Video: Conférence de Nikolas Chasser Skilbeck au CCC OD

L'innovation chez les artistes, c'est souvent de revenir aux choses les plus simples et de chercher l'essence des choses. Comme je le dis régulièrement, je me sens avant tout chercheur du sensible et il se trouve que le médium vidéo, c'est le médium qui m'a le plus servi dans ma recherche. Mais je ne considère pas que ça me définisse en tant qu'artiste. Même si ce n'est pas anodin non plus, mes images se réfléchissent, se répondent à leur nature vidéographique et le mouvement, le temps, la lumière restent au centre de mes travaux. Donc, pour pouvoir mettre en avant les changements qui ont opéré durant mon voyage, j'aimerais tout d'abord vous présenter quelques pièces que j'ai réalisées auparavant. Donc, pour qu'on puisse vraiment voir quelque part l'évolution d'un travail. sur quelques années, quelque part, puisque la première vidéo que je vais vous montrer... Alors, deux petites secondes le temps que je lance. Toujours les petits problèmes, je vais déjà fermer ça.
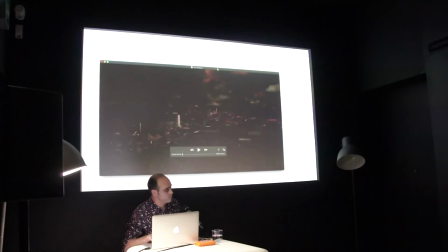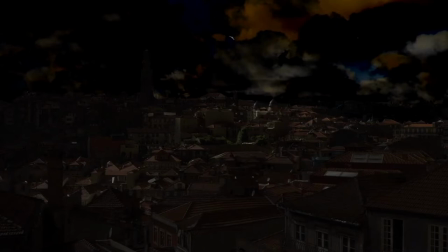Donc c'est une vidéo qui s'appelle City Clouds.
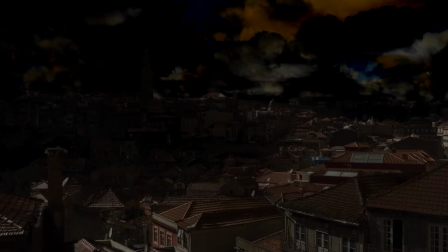Je vais parler, devoir parler hein, pendant que je vous montre les vidéos, malheureusement, parce que comme j'ai beaucoup de choses à montrer ce soir, je ne pourrais pas faire autrement. Et donc, c'est une vidéo que j'ai réalisée pendant une résidence dans la ville de Porto en 2016.
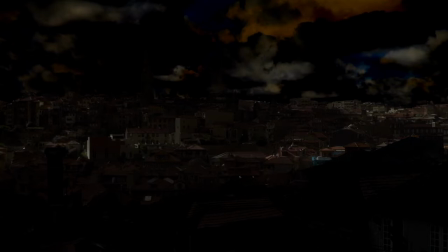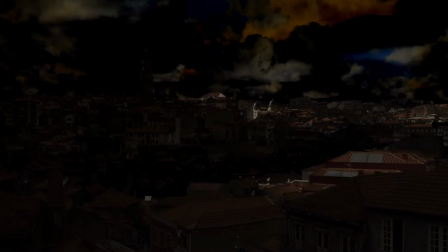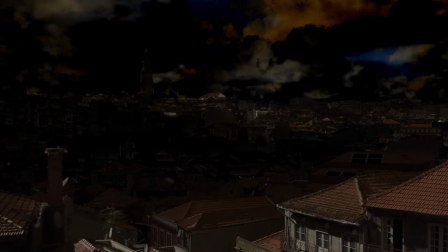Donc, de 2014 à 2016, j'ai beaucoup travaillé en détournant une méthode de compositing vidéo qui s'appelle soustraction.
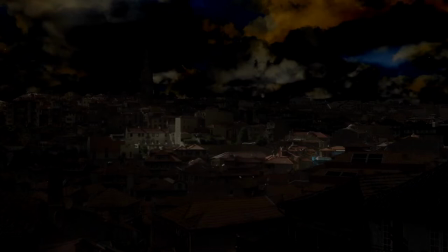Je ne vais pas rentrer dans les détails techniques qui ne sont pas forcément très importants. C'est toujours le résultat et l'image qui en ressort qui compte le plus. Mais en tout cas, CityCloud, c'est un exemple des images que j'ai pu réaliser à cette époque-là,
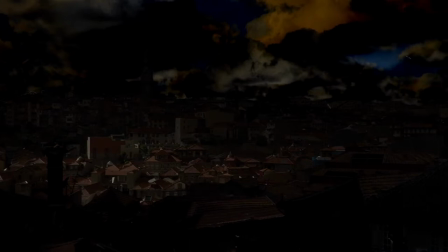surtout dans sa qualité esthétique et dans sa qualité nocturne. Ce travail de soustraction permet à la luminosité d'être inversée et les ombres des nuages vont apporter de la lumière.
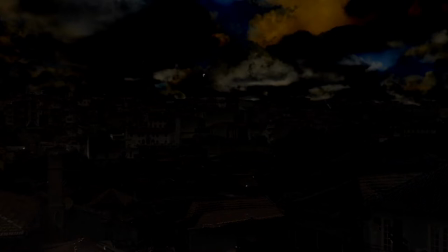Donc c'est un point de vue qui est filmé en plein jour et donc les zones sombres, donc là actuellement quasiment toute l'image, est dans la lumière du soleil et quand une ombre passe, ça remet de la lumière sur le paysage et ça va le révéler. Je vais avancer un tout petit peu pour que vous puissiez voir.
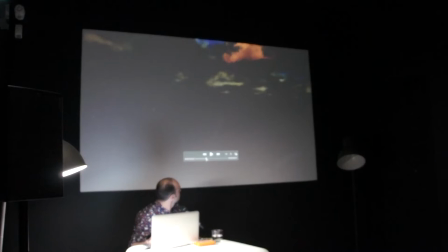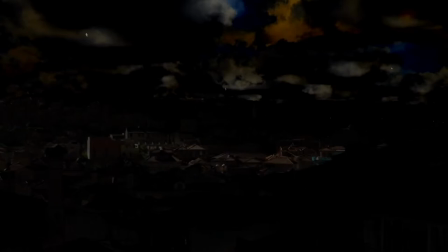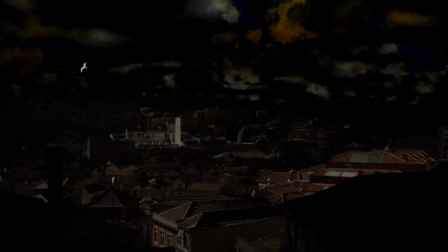Donc j'ai filmé dans un lieu qui est très connu à Porto et pour moi il s'agissait de transposer un point de vue touristique quelque part à un point de vue plus artistique.
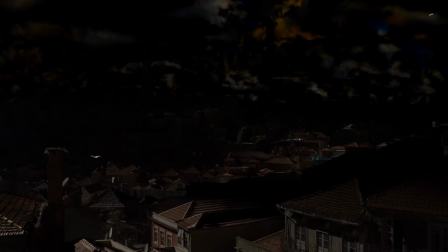Et d'ailleurs c'était assez intéressant quand j'ai pu exposer cette vidéo à Porto.